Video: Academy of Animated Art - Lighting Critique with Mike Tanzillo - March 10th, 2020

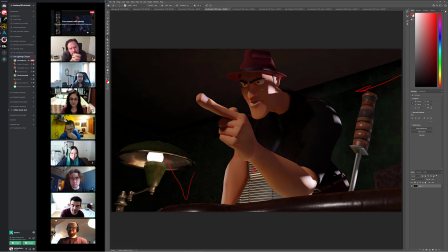But that being said, if you want to continue with the window light coming in this way, we can totally make that work, because what it is it's a little bit of a balancing act,
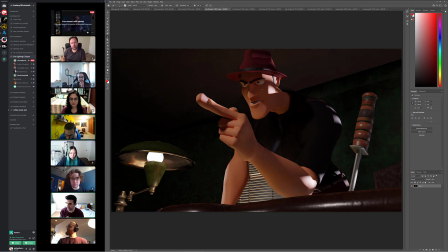because now we're pumping in light from one side with it being like daytime, and we're asking that lamp to really play up a thing, and those two, like, they're going to be two in conflict with each other. So I would play it up as being later in the day, having the light coming in from behind and just kind of like being the secondary one, and really making the key light the lamp light,
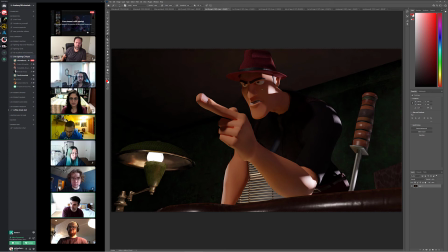just because it's so close to camera and right next to the character. That's how I'd kind of play that up. But if we want to do that, I think if we want to keep this, I think then it's a matter of maybe making this light the dominant one and downplaying this a little bit,
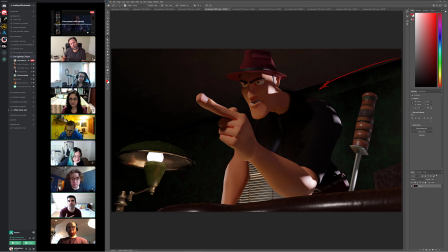because the one thing about film noir look is that there is always like one dominant light direction, one dominant kind of look, and that's how you're able to achieve those like hard shadows on stuff.
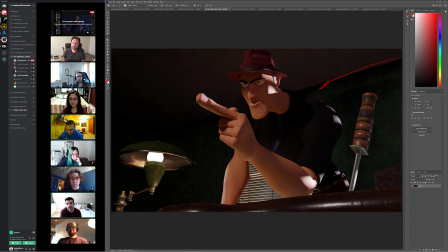If you're mixing in too many lights, you're not going to get that look. So I think it would be a matter of maybe even,
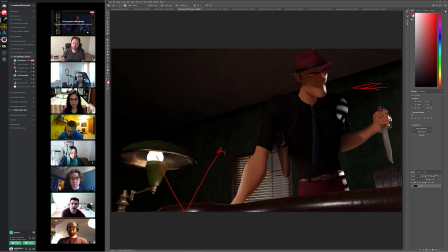I'm wondering, maybe turning this light off and allowing it to be like when the character is back here,
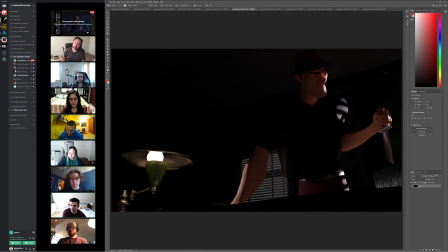maybe not even in the light, and then when he steps forward, that's when he steps into the window. Like twist the key light so it's only here, because like any way we cut it,
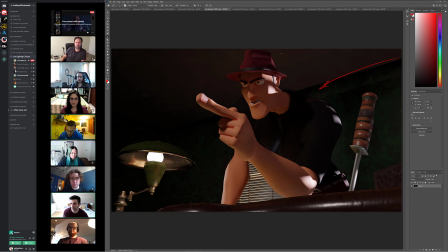we want the majority of the light to be on the character when he's in this pose, because that's like when he's pointing the finger and doing the whole thing. So yeah, so that would be my two takes on it.
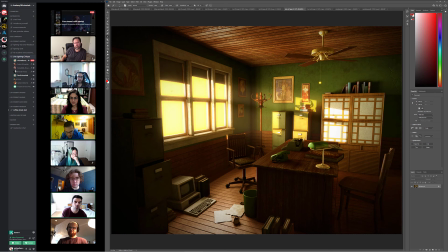And then in terms of the reference, I think both of these are good for if we want to.
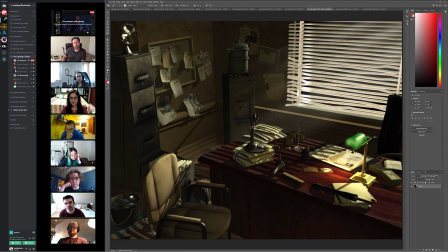This one feels a little off to me. Now that I look at it, this feels a little. like bad CG. Because it's like we're not seeing the brightness outside. Like I don't believe that these shadows are right. Like I'm not even seeing the edge of the window here.
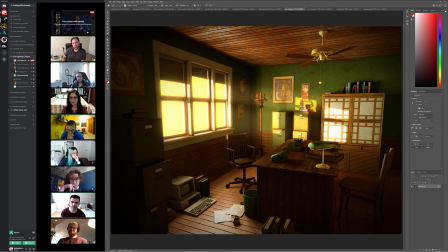But anyway, okay. But this one I think that this one's really nice in terms of like the glows and stuff that it brings together.
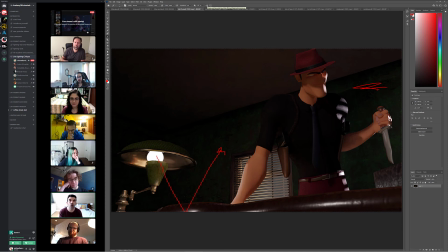But really it's about like figuring out which one of these light sources is really our key, like really our dominant light source, and then embracing that and going forward with it. What do you guys think?
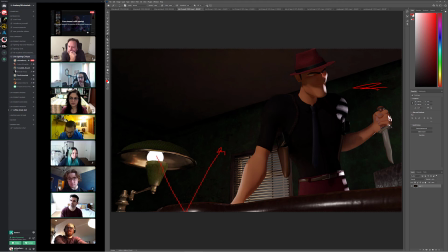I would add maybe also a little bit more glow around the light bulb. I feel like it just Yeah. it's like too sharp. Yeah, because if we're again this close, this direct with the light, you're probably not even gonna read that circle.
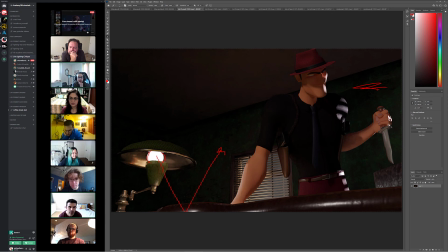It's just gonna be kind of like a glowy edge to it. Yeah, exactly. But yeah, that we could get there. I'm more concerned about like its effect on the character, right? Like in like really.
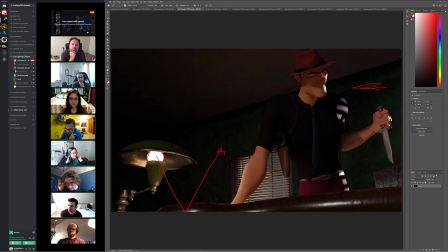Yeah. Yeah. Yeah, glows and stuff can come later. I don't think, but definitely choose one. Yeah, that's good. Yeah. All right, cool. Let's hop over to Felipe.
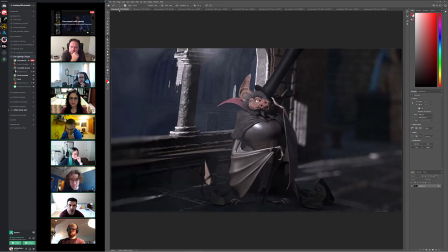So this is Felipe's previous version, and then and then this is the update. So I think like this is just in one iteration, and I wanted to pull this in to be like, wow, like what a good update, right?
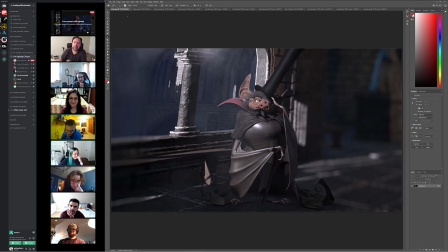Yeah. Like really, really strong stuff. Much more shaping on the character. You get much more of a feel for his mood and his demeanor on things. There's still stuff that we can improve on.
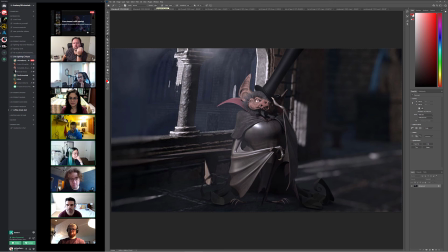The first thing is like the background seems low resolution and distorted to me. So I would let's start. We're going to start there, and I think, and it might just be a matter of. Because like right now, like this side of it's out of focus and like this is out of focus and it feels a little bit like a 2D blur.
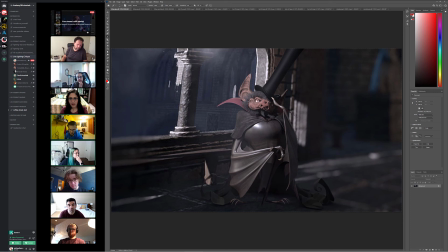You can go ahead.
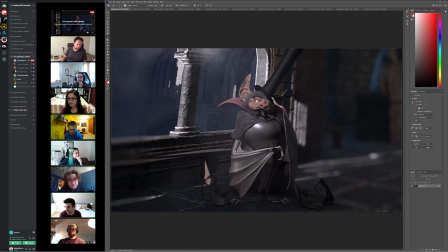I think it's safe to you can go ahead and throw all of it out of focus, and that would solve that. As in terms of the character himself, I think that it's like you've got a good base of the lighting down.
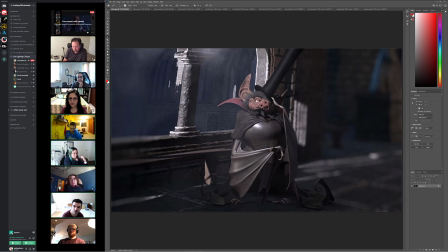I think now it's a matter of adjusting some of the shaders, and the things to look at are. The skin right now feels like there's no specularity on it, so it would be a matter of getting more specularity there. His chest does feel like it has specularity on it,
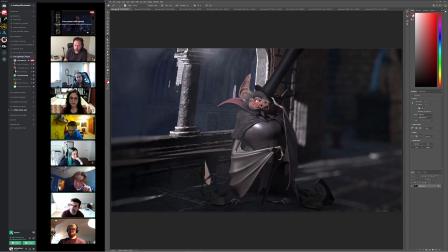but it feels a little too perfect, like he's made of a perfect plastic or metal. It would be a matter of breaking that up a little bit in the bump map, and then I can see like the hard line of the shadow here.
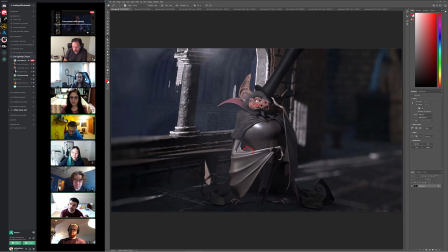It would be a matter of softening that a little bit by increasing the light's radius to get that shadow to be a bit softer. And then we can do things like, and then we can build on that, like adding like a little bit more spec into the cape here,
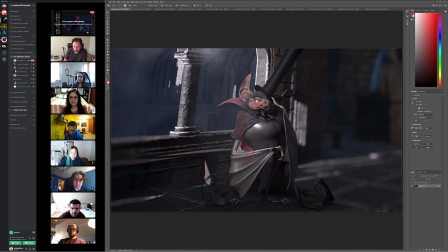and then also his chest is theoretically the same skin as his face, a little bit. I mean, it's fine if it's a different color because lots of mammals do that, like have different color faces from their chest, but it feels very, very different than one another.
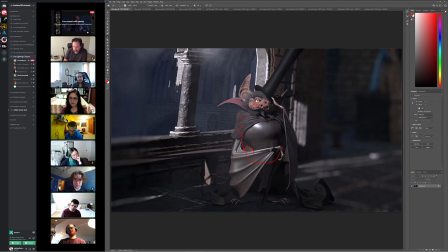And so I think I would pull those a little bit closer together, like adding a little bit of warmth in the chest, torso. Unless he has his shirt on, then it's different. But like I said,
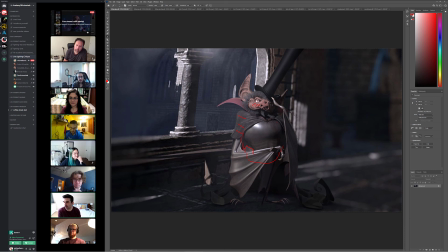the name of the game early on in this is progress and making big jumps between iterations, and you definitely did that. So I think that was like when I saw this, I was like, that was really cool to see. I'm open it up. Does anybody else have anything?
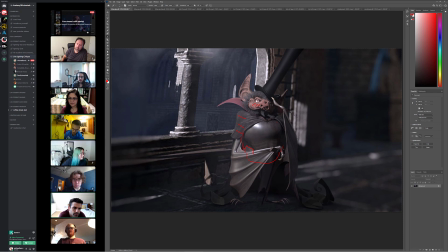I think you can match the chest spec to the spec that's on his wing. I think the wing is really working. Yeah, that's true, and it's just a matter of breaking up the shape of it a little more.
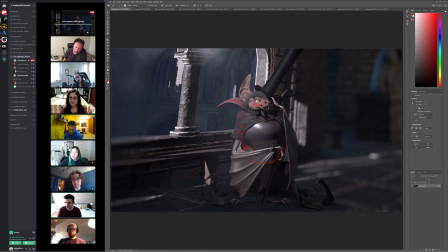Because like skin has like, again, like a bat wing is like leathery and weird, and getting that little bit of texture in there is good. But I agree, the value is pretty good. Yeah, I feel maybe also getting a little bit more spec on his cane.
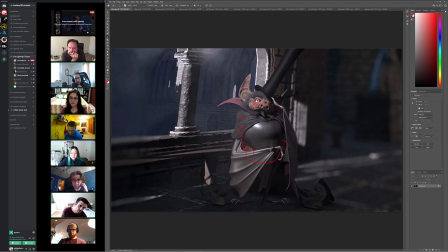That could look cool. Yeah, the cane. I feel like it goes too much into dark. Yeah, the cane's dark in there. Yeah, you're right. I kind of forgot he had the cane there.
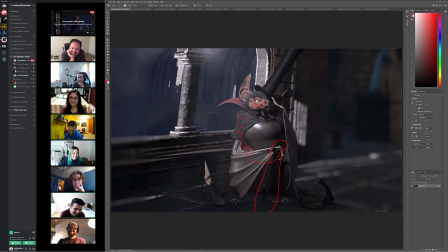And we're getting the creepy toenail look, which is something I love out of him. It's like toenails freak me out on a good day, and with him it's even worse. But yeah. All right. So I think that's everyone for today. Okay, so we'll leave it there.
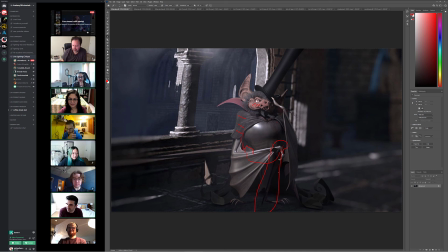Good job, everybody. Do you guys have anything before we part ways? It's good seeing you guys as always. This is like my favorite social interaction moment of my day. All right. Thank life. you. Bye. Bye. I will talk to you all very soon. Be good, guys. Happy